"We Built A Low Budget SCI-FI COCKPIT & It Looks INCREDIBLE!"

It's very dark on the back of Pete and so I just want a little bit of something just so that we can see what it is, otherwise I'm just worried it's a little bit dark.
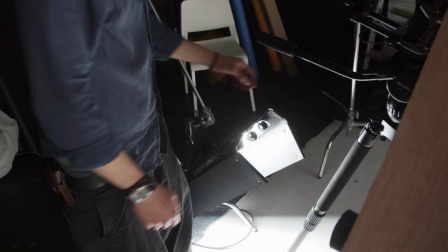I like that everything's dark around him, all of those lights are just pinging and that's all we need but yeah I think it's literally just to lift him in the
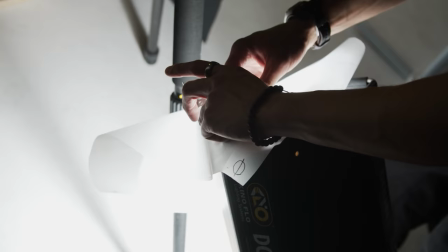center up a little bit so we're gonna see if we can just bounce a little something off the floor got it and then
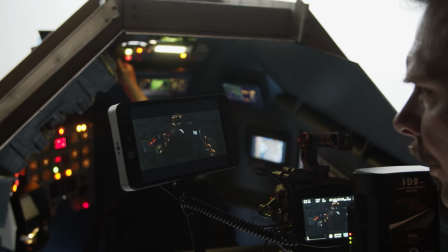just reach for the buttons you're gonna reach for I'm
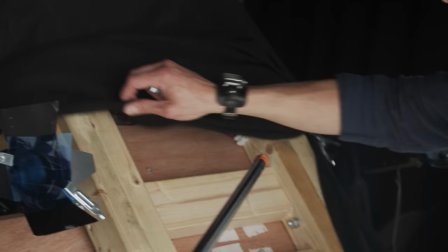just throwing blackout over the whole thing I'm not gonna say this is watertight this
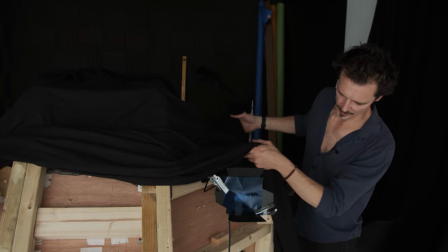this way any of those holes where I slightly miscut for the panels to go in and whatnot means it'll just all be proper blacked out.
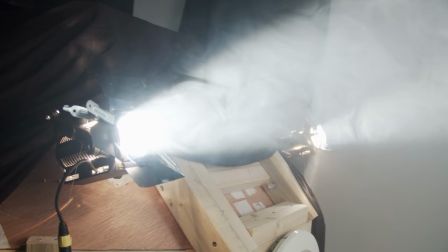You know you're doing something fun when the smoke machine comes out. It's like the Explorers in here. This is brilliant.
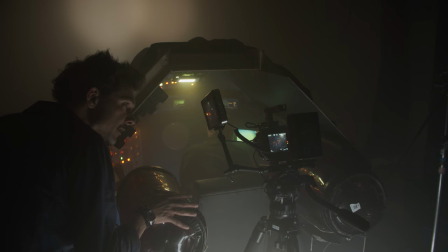Well, we're in a dark smoky room again. So we rigged our two barrels onto arms so they sit either side of Pete.
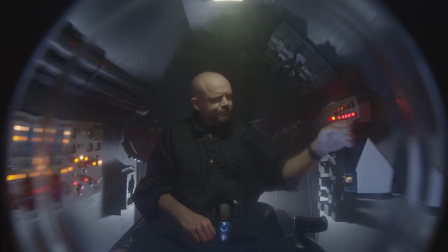They kind of almost look like jet engines and those glossy surfaces pick up the light really nicely.
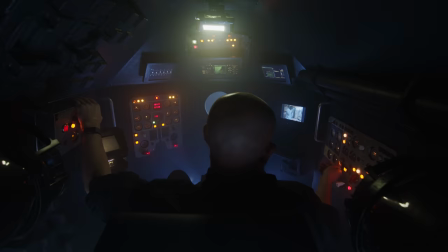For the shock where the sub descends from the shimmering surface we sought to replicate the surface shimmer by bouncing the light from our dados with a silver bounce. JP gives it a wiggle to create some shimmer. So we've actually realized that it is actually a year to the day that we shot the miniature submarine in this same room. Been a long time. This is what happens with these things you know I mean there's been a lot of building to do and all of that and you know originally when we started out we were just going to demonstrate a dry for wet thing and then I was like oh hold on what if we do a whole sequence build a cockpit sci-fi style and it seemed like a madman's dreams at the time but you know what we just went for it and here we are that's what you gotta do you gotta persevere right so we start running through our shot list I just talk Pete through the action
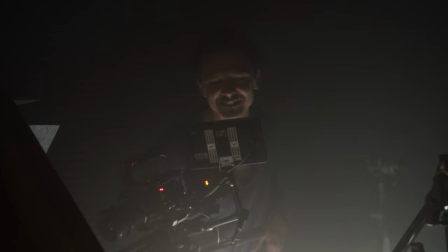as we shoot as we're not using any sound for these shots so you're gonna like feel the beat, yeah, boom, the hell was that.
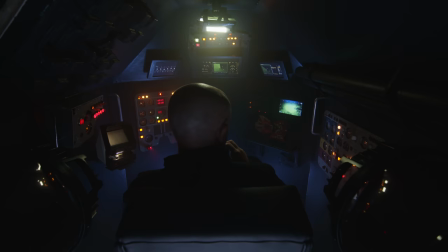Look around and then check your monitor. The last shot from the back has the sub failing as sparks fly from the control panels.
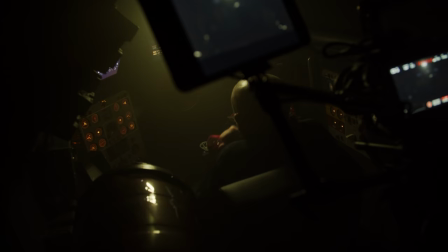JP rigged e-matches for this.
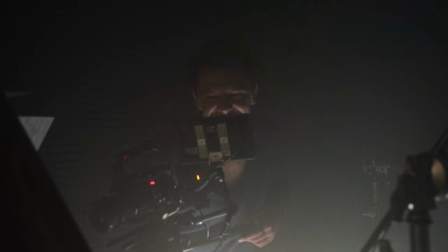He went big on the first one, which was fun, but a little much, so we scaled it back to one spark followed by lighting cues as the system fails.
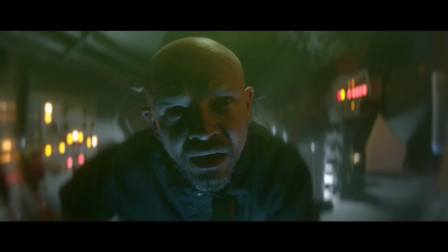For our frontal shots, we shot through the glass of the washing machine door as it just warped all those panel lights beautifully.
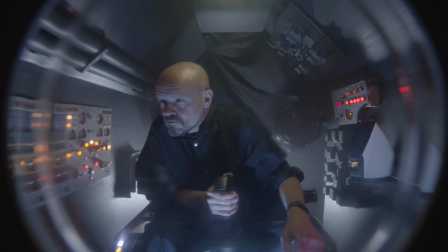As there's no rear section to the set, we simply draped blackout behind Pete.
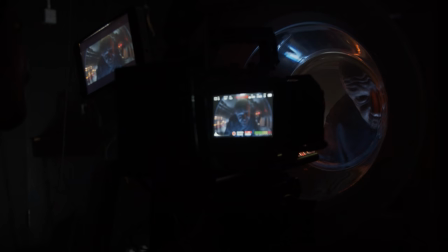The porthole glass also helped hide this by warping the image and the lights, providing plenty of distraction.
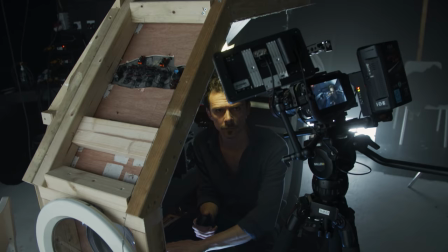Then we opened her up for the close-ups. We frame up to make the most of our panels.
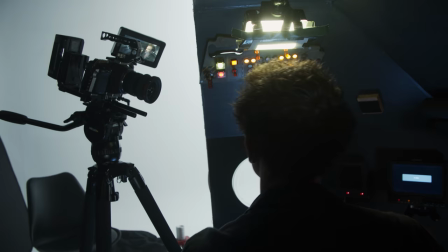I positioned one of them to Pete's right specifically so that we'd see all of those lovely lights out of focus behind him.
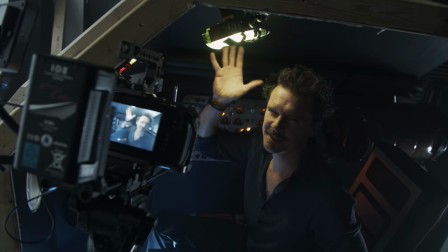This is essentially kind of working as our key light here and we've just sheeted it around a little bit.
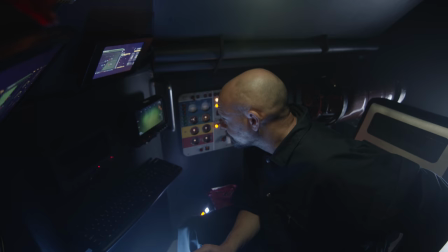It's always nice to kind of light on the far side of a person's face right kind of more lit on the on the on the far side a little darker
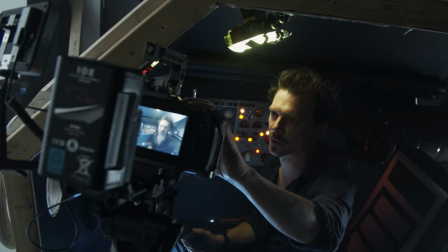here but I'm still keeping that up like there just for consistency as much as anything we're as wide as we can so we've
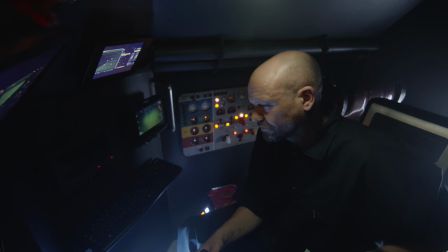got an 11 millimeter lens on here to go for a bit of that slightly kind of CCTV vibe for this shot there's a moment where Pete looks
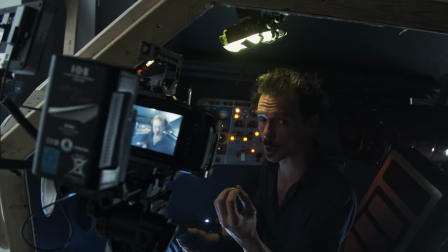to camera the idea being that he's kind of looking to us so we're monitoring this shot in the cockpit and so what I wanted to get is a look from Pete to us up there on the surface the only way to sort of convey that would be with a kind of a CCTV shot
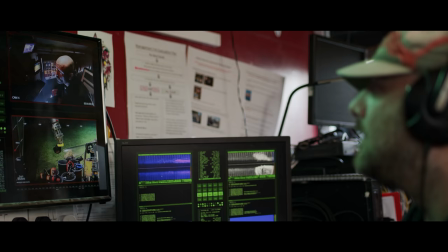so they've got the image that they're monitoring we got the image that we're monitoring on the surface and that's what we're recreating here so wide
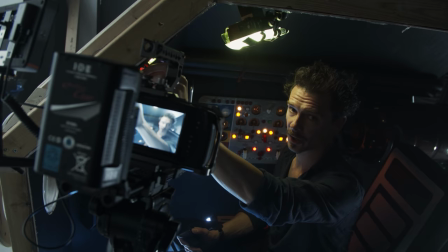angle in my face when I start flicking switches like this great because it really shows
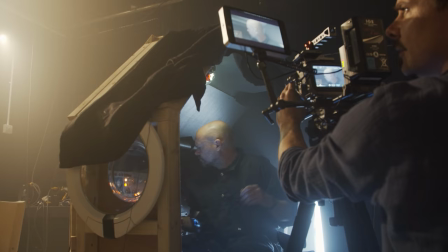how how close that lens is so it's really just like that's part of the wall
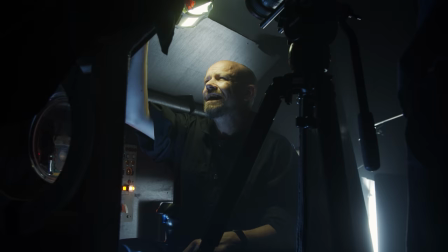okay contact check coming in you hear me yeah that copy check got you loud clear We run through our shots,
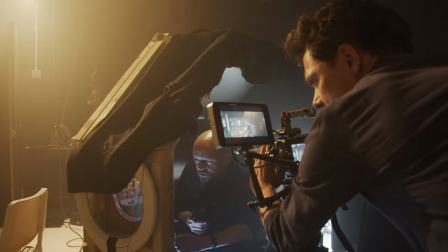replaying some of the actions we shot from behind, so we can cut between them if we need to. Bang!